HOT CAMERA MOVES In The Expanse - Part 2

Okay, in this video we'll look at three camera blocking techniques from The Expanse. First one shot that's excellent blocking technique but totally overdone. And then two very subtle panning techniques we should all be using a lot more. This is Hot Moves.
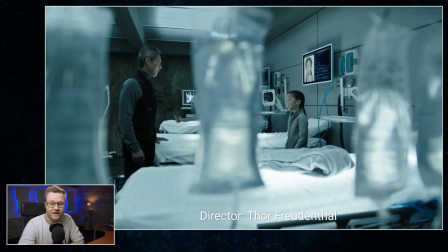16s
So I'm really torn about this first shot because on the one hand it's very clever blocking by director Thor Freudenthal, I hope I'm saying that right, because he really went for it when blocking this scene. But it also totally breaks the fourth wall by showing the filmmaking that went into it, which is exactly what The Expanse is so good at not doing.
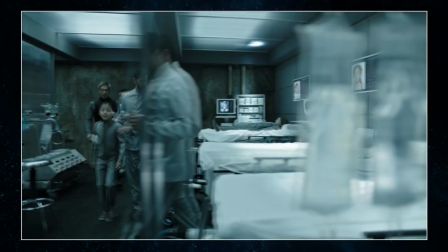37s Do you work for Dr. Strickland? No, we work together.
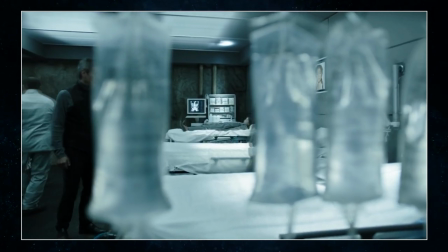42s
So the thing we're really talking about is the blocking around these pouches.
They're dinosaurs. They work together to help people and stop Count Lungo.
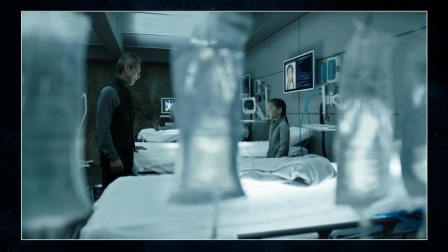50s It's my favorite cartoon.
And then it cuts into over-the-shoulder dialogue.
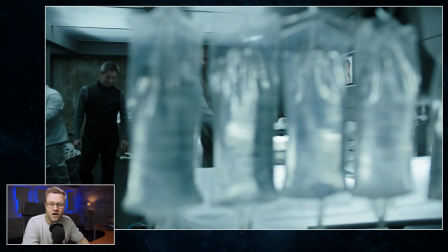55s
So as much as I love clever blocking like this, it calls a ton of attention to itself, and I don't think that's right for the expanse.
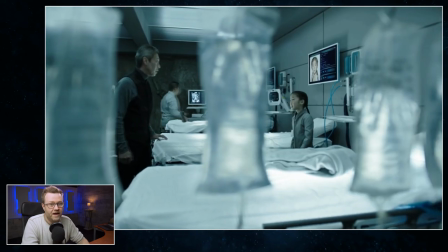62s
Especially because this scene is really dark, because they're doing some bad things to these children and they're pretending it's all happy fun.
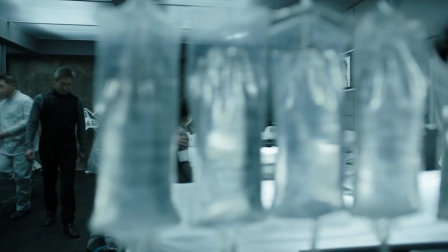69s
And then I feel like it's kind of a sitcom or kind of a campy technique that's being used here.
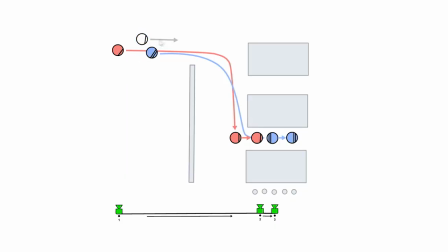75s
So let's look at how it's done. I didn't draw in any of the extras because I just drew one here to kind of make the point because there's extras like buzzing all over and also it's the it's an extra that's removing the saline pouches down here that's the kind of stuff we would just dial in at the very end
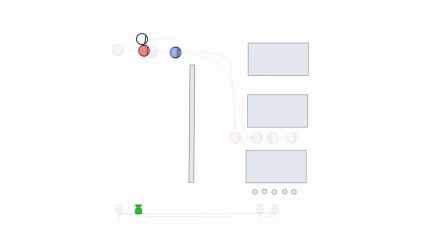89s
so then basically they walk they walk into the scene behind this middle wall here which is a very like nice perspective change
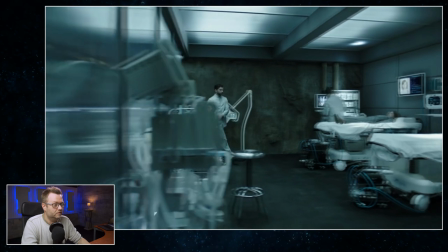97s
and if we just look at that again here first we track behind that wall that's an awesome perspective shift and
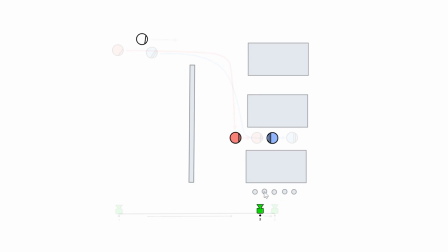106s
then they end up right here with her hidden behind the second pouch and then an extra comes in and removes the pouch and then she steps over to her next mark like this and so basically the man steps into the gap left behind from when we removed the the first pouch and then
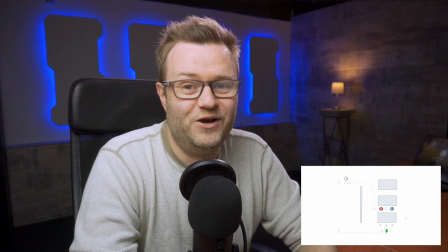124s
somebody steps in and removes the second pouch um so that's that's one hell of a blocking and then there's a tiny detail that's
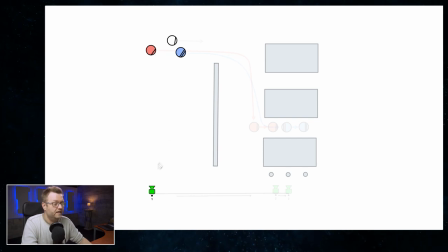132s
not super obvious which is that in the beginning they're moving horizontally and that means that the dolly would just be matching their speed but once they start moving towards the camera their horizontal speed actually slows down a lot and so the dolly grip has to slow down right about here.
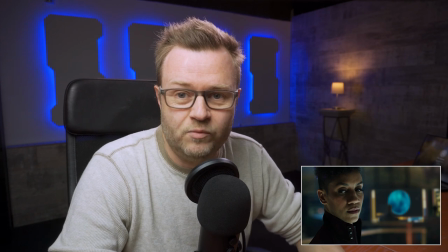147s
Okay next up is a handoff and this is a technique that was all the rage in the 70s and then people for some reason stopped doing it as much which is weird and a pity but let's watch the shot with a little bit of scene context.
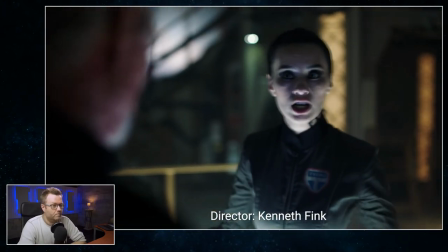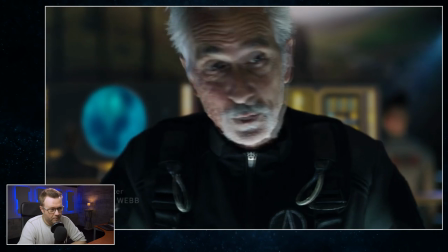165s
It's coming up right now.
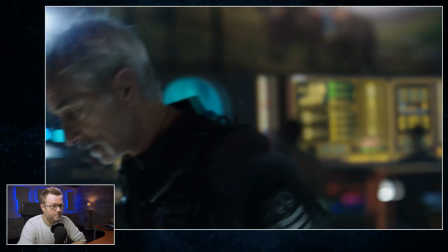So a handoff is simply that you follow one thing, and then when you pass by another thing, you stop on that.
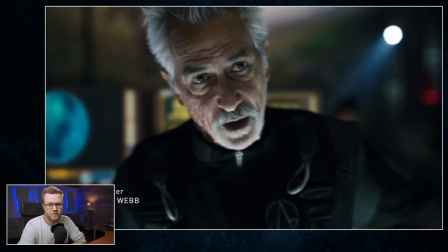178s
And here we're using it for a reaction. So it's a mystery to me why people don't do handoffs all the time, because it's the perfect reaction shot.
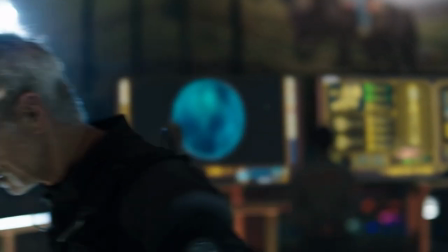187s
Basically anytime somebody walks out of a scene, and let's face it, that happens all day long. We should just pan with them and then stop on someone else.
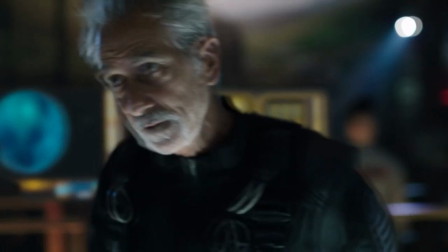194s
Bam! Instant reaction shot.
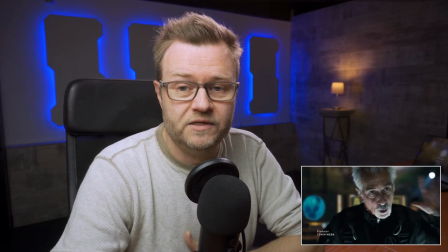198s
Handoffs are actually not totally easy to operate because while you're panning you can't just hit a wall at the end.
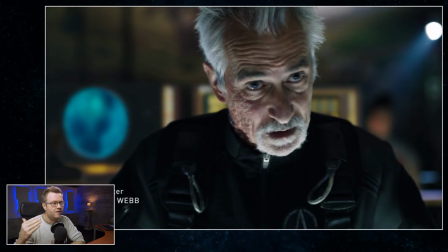204s
You have to start breaking before you hit the end and basically you have to start thinking about the second actor before they're visible and let the first actor start drifting.
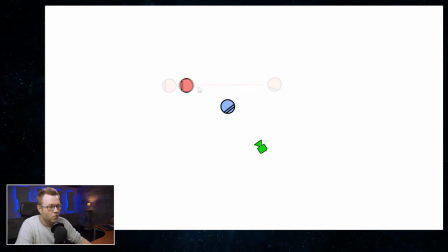213s
One little interesting detail is that even though he walks behind her she turns towards the camera.
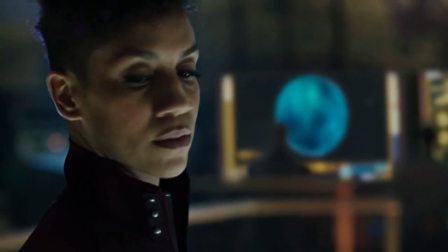219s
And that creates an interesting private moment.
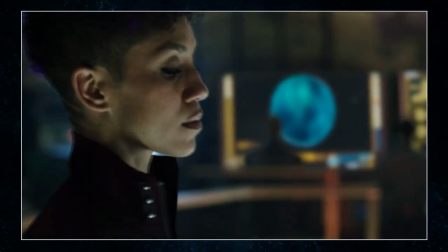226s
And they were actually forced to do it like this because we'd lose her face if she turned with him.
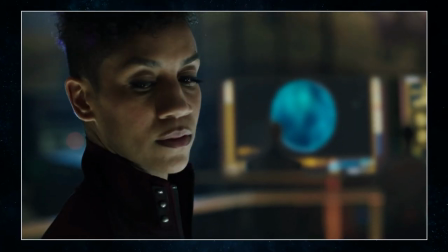230s
So instead she turns towards the camera. But that's an awesome bonus, a small extra character beat.
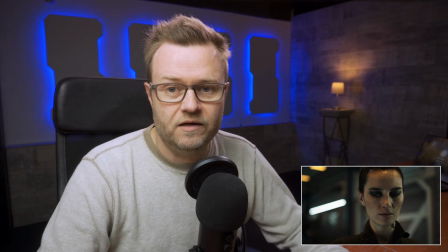238s
And finally in this video let's look at a very subtle reframing technique. We'll just watch the clip starting one edit before and then we'll talk about it afterwards.
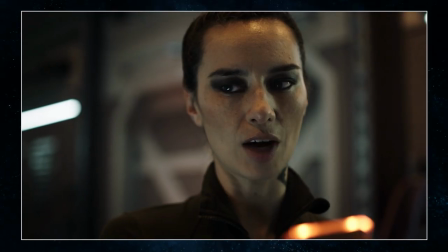246s I'll be right there.